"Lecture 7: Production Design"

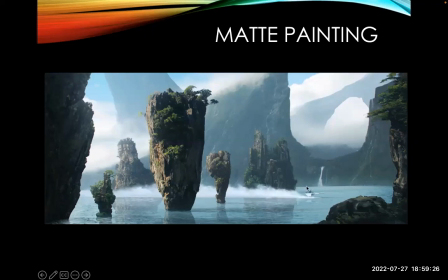32:16 The figure you see scooting across here, this will be animated in, almost CGI'd in, that will be shot,
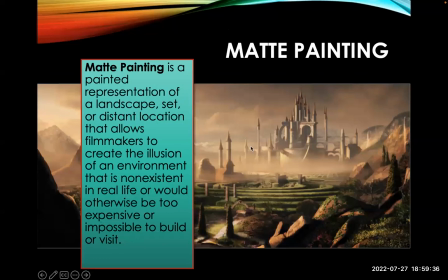32:22 but this whole environment can be faked okay with just a painting isn't that amazing uh matte painting is painting representation of a landscape set or distant location allows filmmakers to create the illusion of an
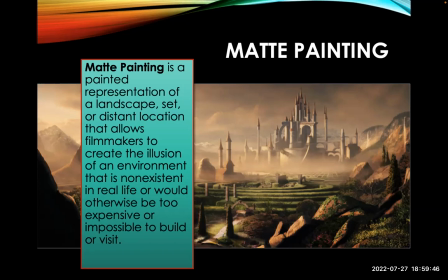32:35 environment that is non-existent in real life or would otherwise be too expensive to make so the painting does the job now obviously you have
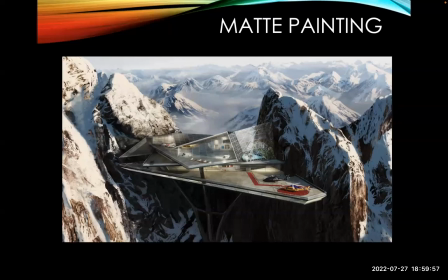32:43 a real location you don't need it here's a painting set i believe from a james bond film um you can create something that you know there's no way
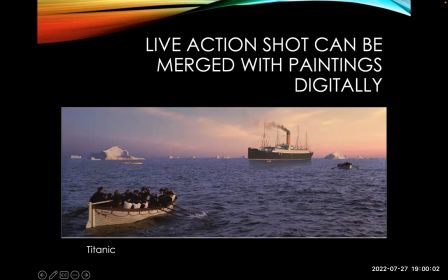32:51 you can build that and you can't find it so you have to paint it now here's an example so this is a real live set that they're in a water tank and these people are rowing out somewhere out here is an actual painting they probably animate the smoke coming out of here this
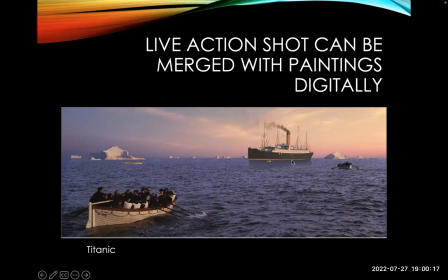33:04 would be very hard to shoot but they can shoot it on a set in a controlled location where the actors are in the foreground the
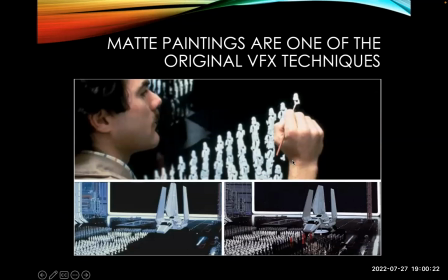33:11 painting is in the background now this one blew my mind when i found it but in this shot from star wars where the emperor gets off of his private ship all these stormtroopers in here were painted in they don't move they're stiff they're
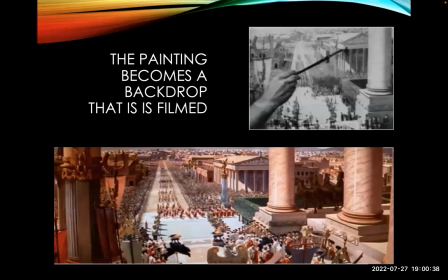33:24 just little light squibbles so they were able to paint them with rather than actually cast actors a lot cheaper
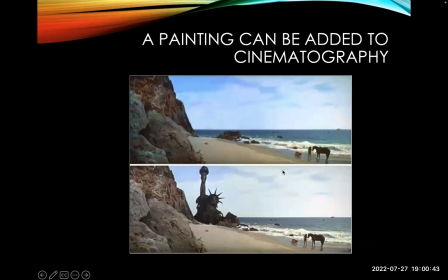33:31 here's a roman set where this was done this was a fabulous background of the roman city here's a famous example from planet of the apes where they just painted in the destroyed statue of liberty showing that it was the future
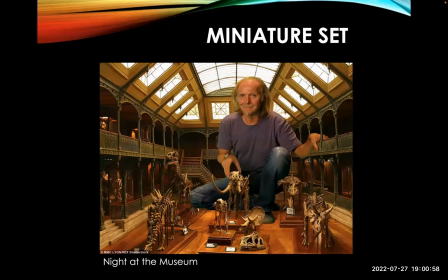33:47 miniatures very popular on set miniatures uh this is one night in the museum as you would imagine
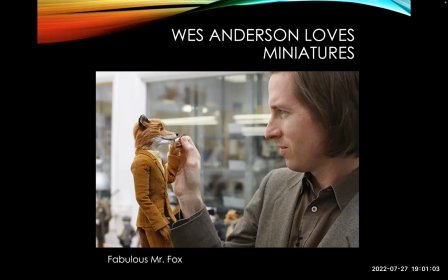33:53 and these sets are elaborate um our wes anderson loves his miniatures and here's a miniature animated film very popular in hollywood
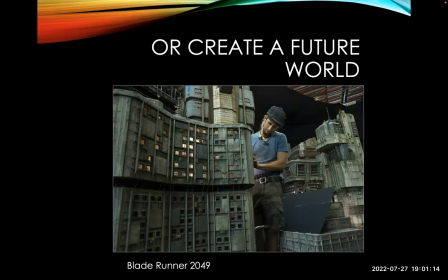34:01 often save time and money and if done right can look very realistic here's blade
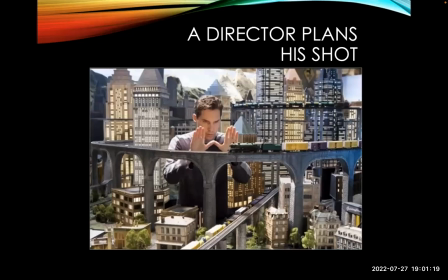34:07 runner 2049 that was a recent movie but they used miniatures for some of the sets uh director plans their shot they it really allows them to see
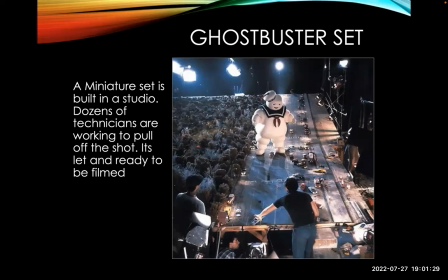34:15 everything they can use the camera to move around here's a famous set from uh gus ghostbusters notice that there's dozens of people and notice that you
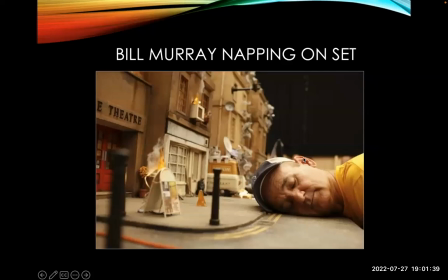34:24 know the set's only big enough for what the camera needs to see okay and this is of course the famous set from ghostbusters and the state puff marshmallow man
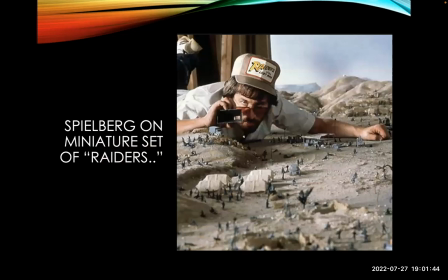34:34 hills bill here's bill murray falling asleep on set
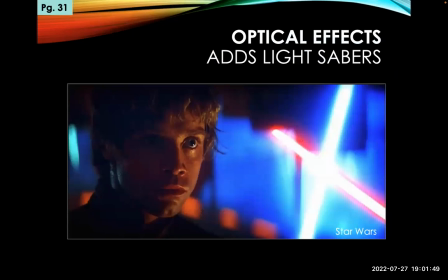34:38 uh miniatures or spielberg using miniatures for raiders there's actually a miniature shot in that film
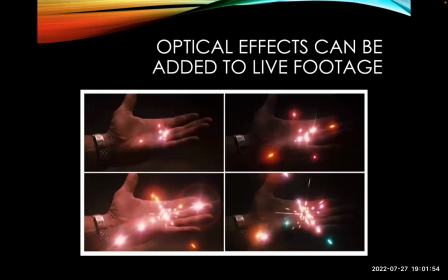34:43 optical effects so the lightsabers in star wars are added with optical effects um it's simply it's basically printing light onto the frame
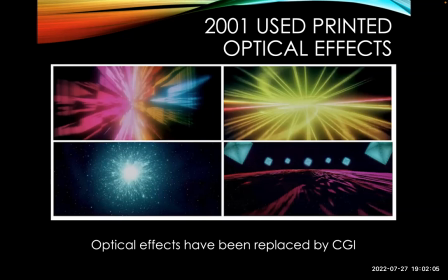34:54 and this has been done for a lot of cool special effects famously in 2001 this
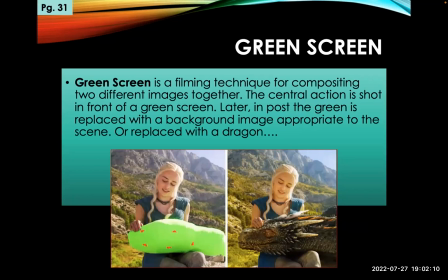34:59 is a little outdated now mostly we've gone to cgi so green screen is i guess a form of cgi but it's not full cgi in that you're shooting an actual scene as we see here and then they have this sort of dummy uh put here for her to pet and then later on
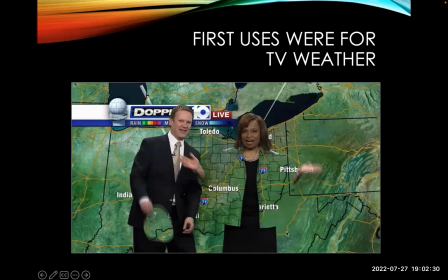35:16 they cgi what the dragon actually looks like all right now the cg or rather green screen got its start famously in weather you know here
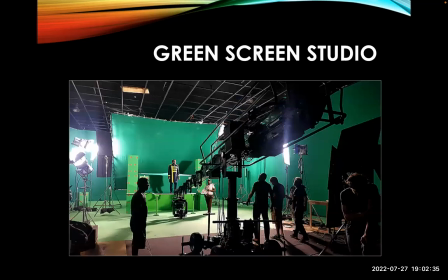35:24 we see some weather forecasters in front of a green screen with green clothing on so they get lost it looks something like this a full studio and you can turn any studio into a green screen studio by just simply putting up one of these green screens okay it doesn't have to be painted walls um
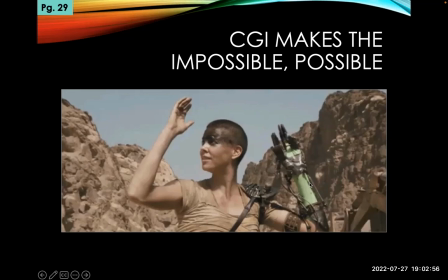35:41 this is from uh mad mad max for fury road you see the um her arm is removed so it looks like she's got a robotic arm
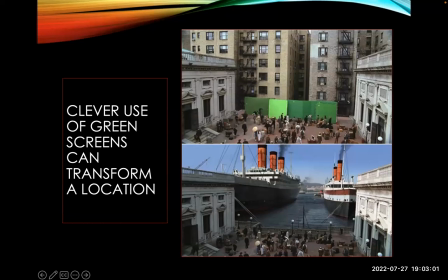35:49 okay i love this usage so they they love these two buildings and they love the realism of those two buildings but this part doesn't work okay so they just block it out with green screen and then they're only shooting down here and then this is digitally added a lot cheaper a lot better
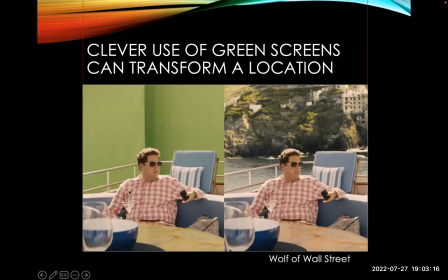36:06 here from wolf of wall street you thought he was at some luxurious uh tropical location they actually shot that maybe in a studio and faked
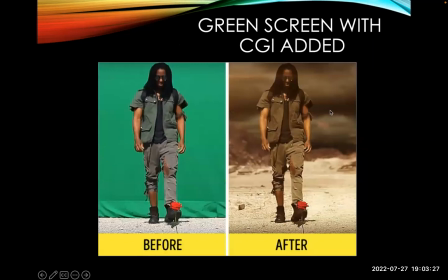36:14 it and just added in the location notice the location is out of focus so it makes it easier i think this might be from walking dead you can
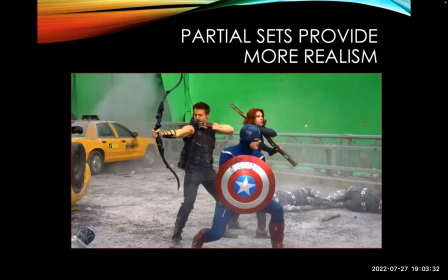36:23 see how the green screen has an effect uh combining partial real sets with green screen adds a lot of realism so the actors have a way have something physical to
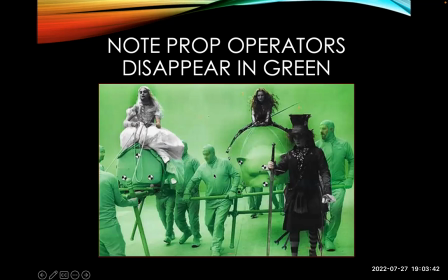36:32 interact with um here you have the fabulous creatures the people that operate the
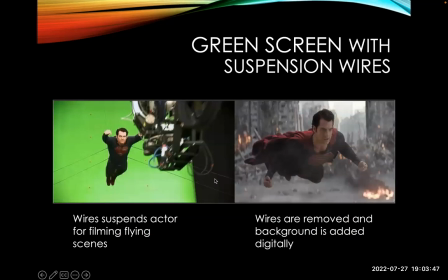36:37 fabulous creatures are also green so they aren't filmed uh superman flying that's all done with guide wires which are eventually erased on a black on a green screen and then
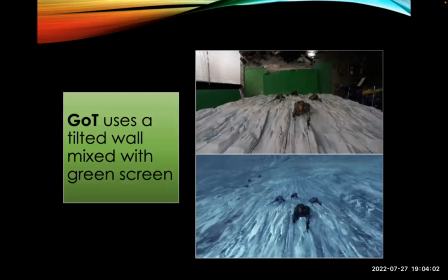36:49 what he's flying through is added after i believe this is from another fantasy film perhaps alice in wonderland this is from game of thrones they were climbing up the wall they just laid a wall flat they pretended to be climbing up it and then they added the
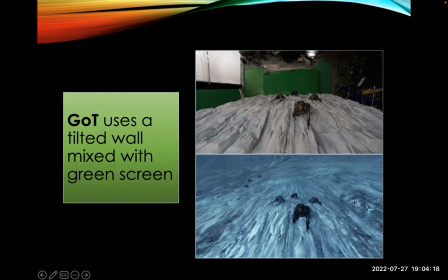37:05 cgi to add the extra length to it they added to the wall with cgi so you have a partially real set mixed with cgi
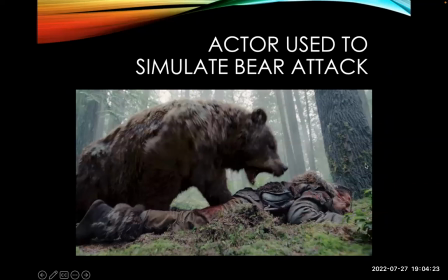37:13 to extend it some of you might have seen the revenant where there's this really elaborate very believable bear attack.
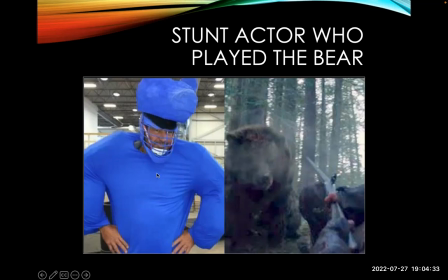37:21 And that was accomplished with a guy in a bear suit with extra padding added to make him look big. He's in blue, blue and green screen, same thing. And then he later CGI'd the bear in.
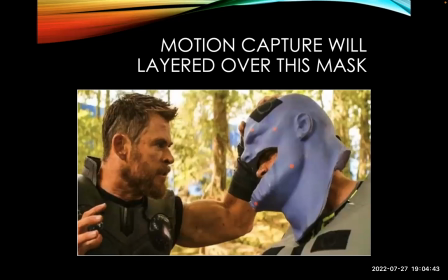37:32 But you got an actor to be able to do what was there. So here we have, this is from Infinity War, where you have Thor about to punch Thanos. Well, he has a lot bigger heads. They build this thing here so that thor is dealing with something that's about the size
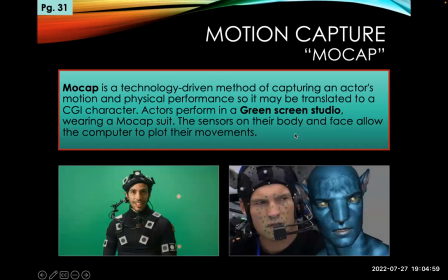37:49 of that thanos would be and that leads us to motion capture which is also called mocap it's a technology driven method of capturing an actor's face in motion and his physicality and then it's translated to a cgi character so here we see from avatar all the little subtle subtle moves on his face
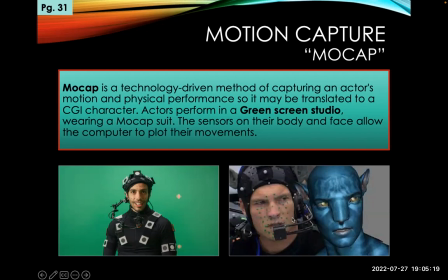38:08 when his skin wrinkles that's captured by motion capture and he's acting in the scene and then later the cgi character is swapped into the scene
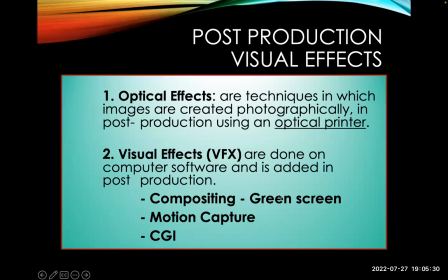38:18 on top of the actor's face if you will okay this is especially done for physical stuff optical effects uh visual effects these are
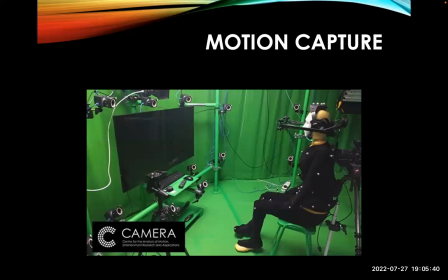38:28 all done uh in post here's another example of motion capture where
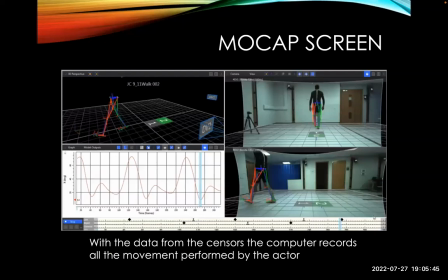38:33 we have uh all these different cameras capturing different motion by an actor it's then digitized they can totally they now have it in the computer and now all they have to do is overlay the characters that they create they can make them real in a 3d space
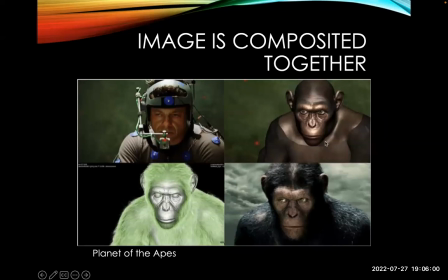38:48 more motion capture from planet of the apes it starts out as motion capture eventually they
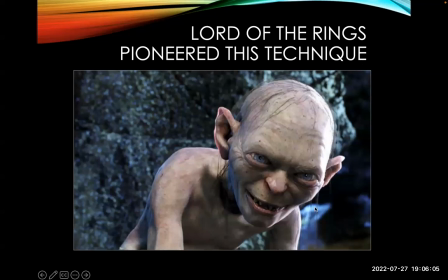38:55 build the character then they graph it onto the body of the actor this is done in lord of the rings they
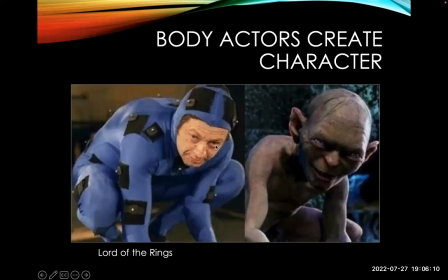39:01 were one of the original pioneers of it again using a real actor same actor here uh andy circus who's kind of became famous as the mocap physical actor
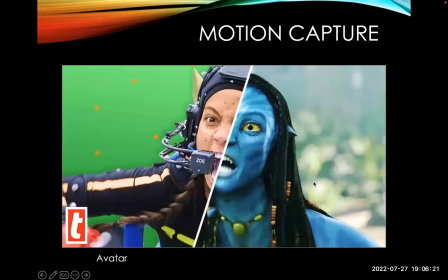39:11 to do a lot of these types of roles here's from avatar oh
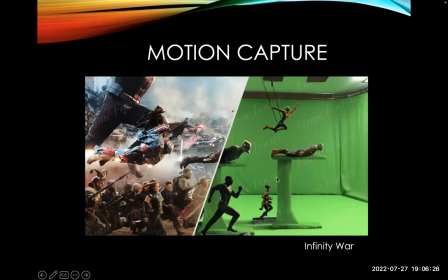39:17 here's from um uh avengers notice that they've got these guys they've got some people running on conveyor belts and i get i assume these things move i can i guess slide out and they're motorized so it looks like they're flying okay
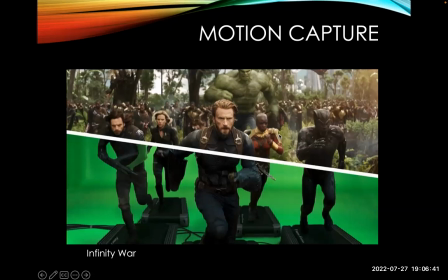39:28 and spider-man is being swung okay so here they are again i mean this is what you saw in the movie but actually these guys were running on a conveyor belt so they could do all this through cgi isn't that fascinating
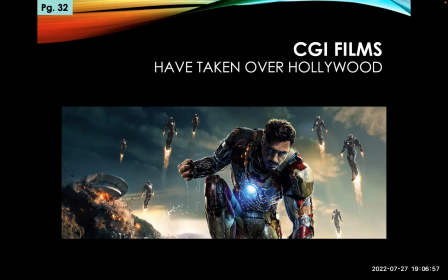39:44 and cgi has really taken over hollywood you guys know this better than i do uh so many films are done with cgi because frankly it's just cheaper it's just a lot cheaper to create some of
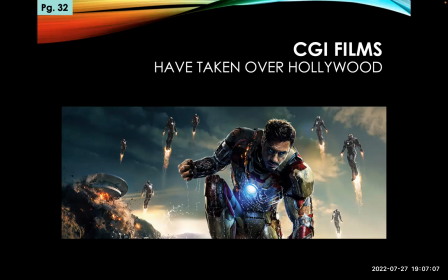39:55 these fantastic images by cgi than anything else we we wouldn't have so many superhero movies and so many action movies if we didn't have
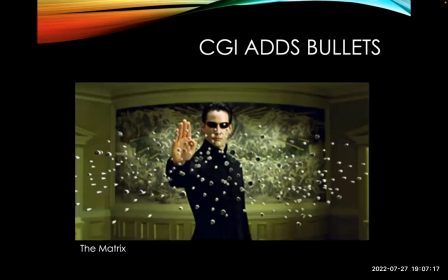40:04 cgi like this example here buildings collapsing that'd be very expensive to do in real life but now we can do it easily cgi allows us to show things that
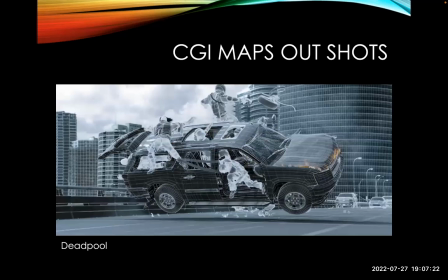40:13 we never could before like floating bullets it allows us to map out a car flipping over and exploding with people falling out of it um that would be very difficult and expensive to do and now they can do it much easier and
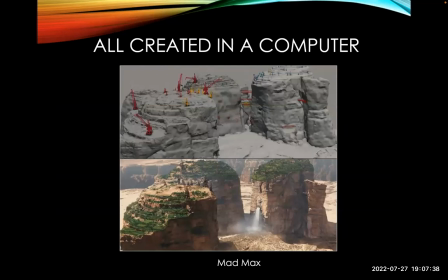40:27 much safer it's not cheap though cgi still costs money it's